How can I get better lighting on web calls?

A lot of AFIRE members have asked me in the last year, how can I look better in Zoom calls? And it's a good question because most of us, when we're in these Zoom calls looking down at our computer with some bad lighting, don't look very good. But it doesn't have to be that way. And with a few simple ideas, not costing a lot of money, we can all look a lot more professional.
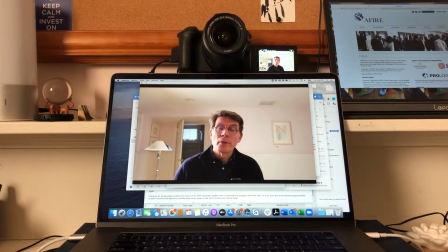[0:33]
There's a lot of things you can do. Some of them more expensive and more technical or difficult, like plugging a DSLR camera like this one directly into your computer. Or you can focus on things that are a little simpler and a lot less expensive. So today, that's what I'm going to share with you today. How to use lights to look better, using some tips that have come from professional videographers and filmmakers and photographers, all things that you can do at home without spending a lot of money or having a lot of expertise. So it's important to understand that the camera has a hard time seeing you if it's too bright or if it's too dark. And specifically, if that light, that bright source of light is behind you, you're going to start looking like a shadow.
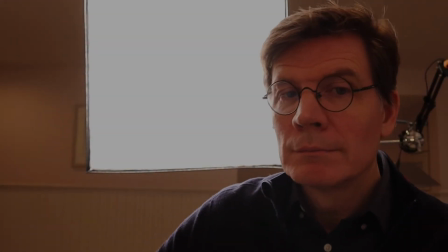[1:22]
So a lot of people make the mistake of having a window behind them that looks out and there's sunshine that comes in and then suddenly you look completely dark. So the first thing you want to do is make sure that that light source is in front of you, and even better, to the side, so that you have a little bit of shadow on your face that kind of sculpts it, if you will, makes you look good, not just flattened white. That light can come from a lot of different sources. It can come from the sun. You can use a window that's a little bit to the side of you and in front of you. Be careful though, if that window is a southern exposure and gets sunlight directly in it, that will be too bright. The camera won't be able to handle it and you'll be completely bleached out. So what you want to do is find a northern exposure or have some good curtains over the window that allow that light to come in a soft way. That's the best look actually for you, beyond any artificial light that I might suggest, is that sunlight. The problem with sunlight though is it goes down, and a lot of us do calls late in the afternoon and into the evening. That can be difficult to do. You're still going to need some form of artificial light. So how are you going to set that up?
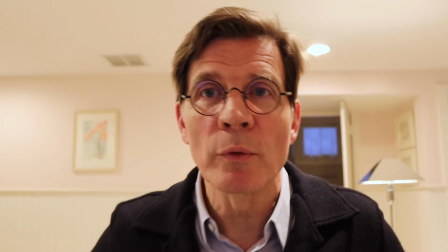[2:33]
Okay, so here I am in my office with the regular lights on. You can see how it looks.
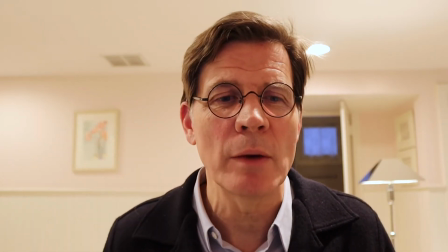[2:39]
It's a little off. You can't quite see my face that well, but this is what most of our video calls look like.
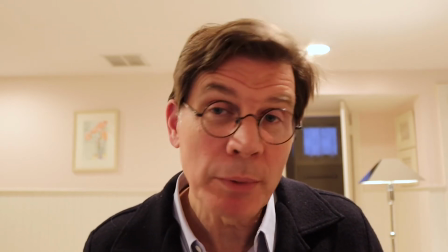[2:45]
So how can I fix this? Well, one of the simplest things to do is have a desk lamp with a shade on it.
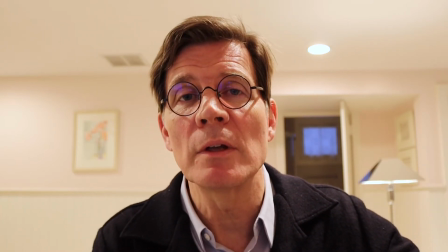[2:53]
You don't want to have one of those gooseneck lamps. Unfortunately, that light is a little too bright.
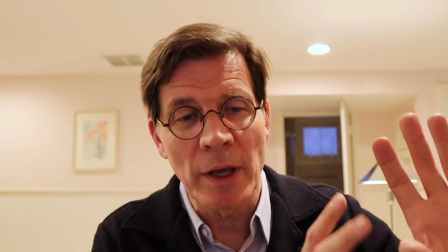[2:57]
What you want is something that, like a small kind of diffused light, you want it as close as possible to eye level.
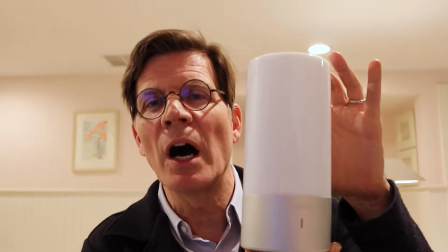[3:03]
I like using this because it doesn't take up much room. It's called an AFIRE lamp, and it gives a diffuse light.
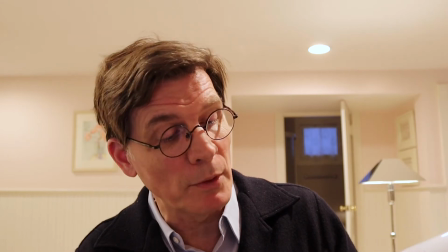[3:10]
It uses LED lights, and it gives you a couple of options in terms of brightness as well as color.
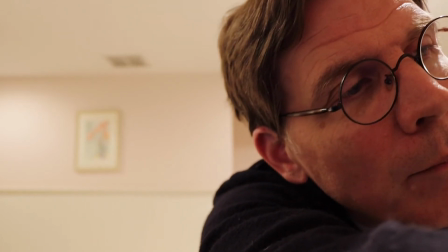[3:16]
So when you plug it in, I'm going to do it right now, and give you a sense of what happens to my face when I turn this on.
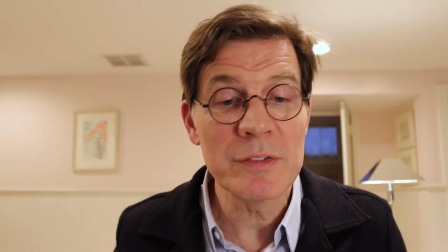[3:25]
Now I've lit myself up, so you can see it. And this tool alone can just up your game in terms of your look and feel.
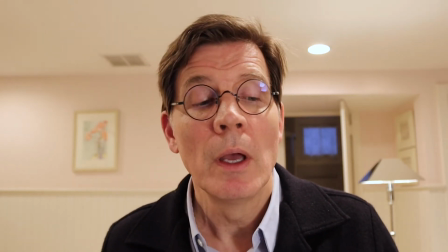[3:34]
But there are other things that you can do, not the least of which I can add another light.
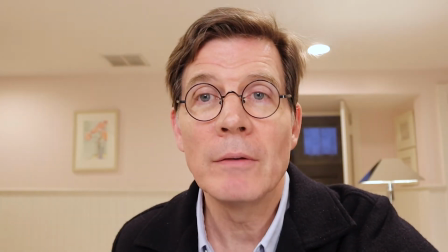[3:39]
So instead of it mostly being lit over here, I can give you a little bit more light here, and that's with an additional lamp.
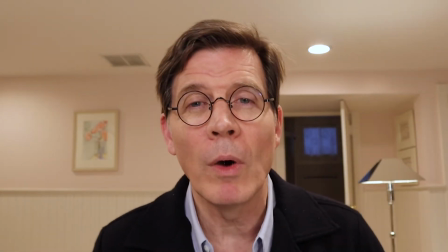[3:46]
I like using what is a ring light. It's a UV size ring light.
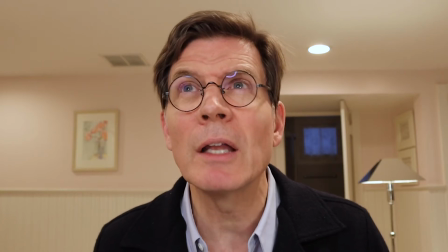[3:52]
Costs about $60, $70. You can get it on Amazon or any other source like that.
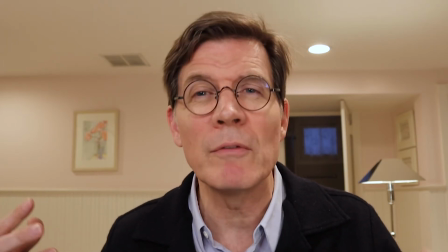[3:58]
And as you can see, I can change the colors, I can change the look and feel of it, and it's a very bright light that's diffuse.
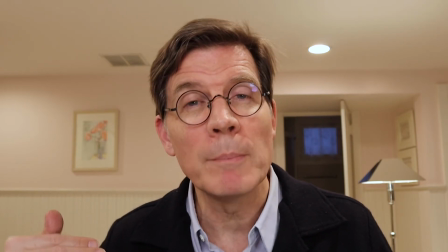[4:05]
So the only thing you want to be careful with on that lamp is you want it up a little higher, especially if you wear glasses.
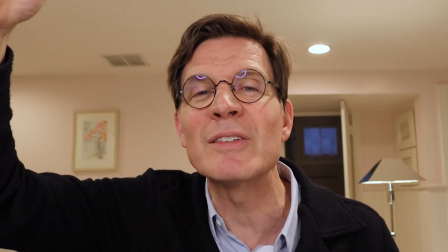[4:10]
As you can see right here, you can see it reflected in the lenses. It looks a little strange. So you don't want that down at eye level.
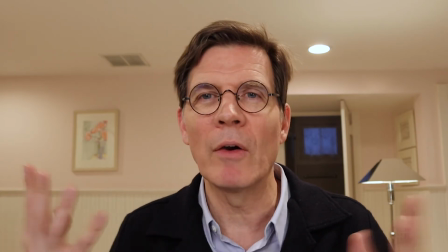[4:16]
Those two lamps give me a very good look right here, a very clean look.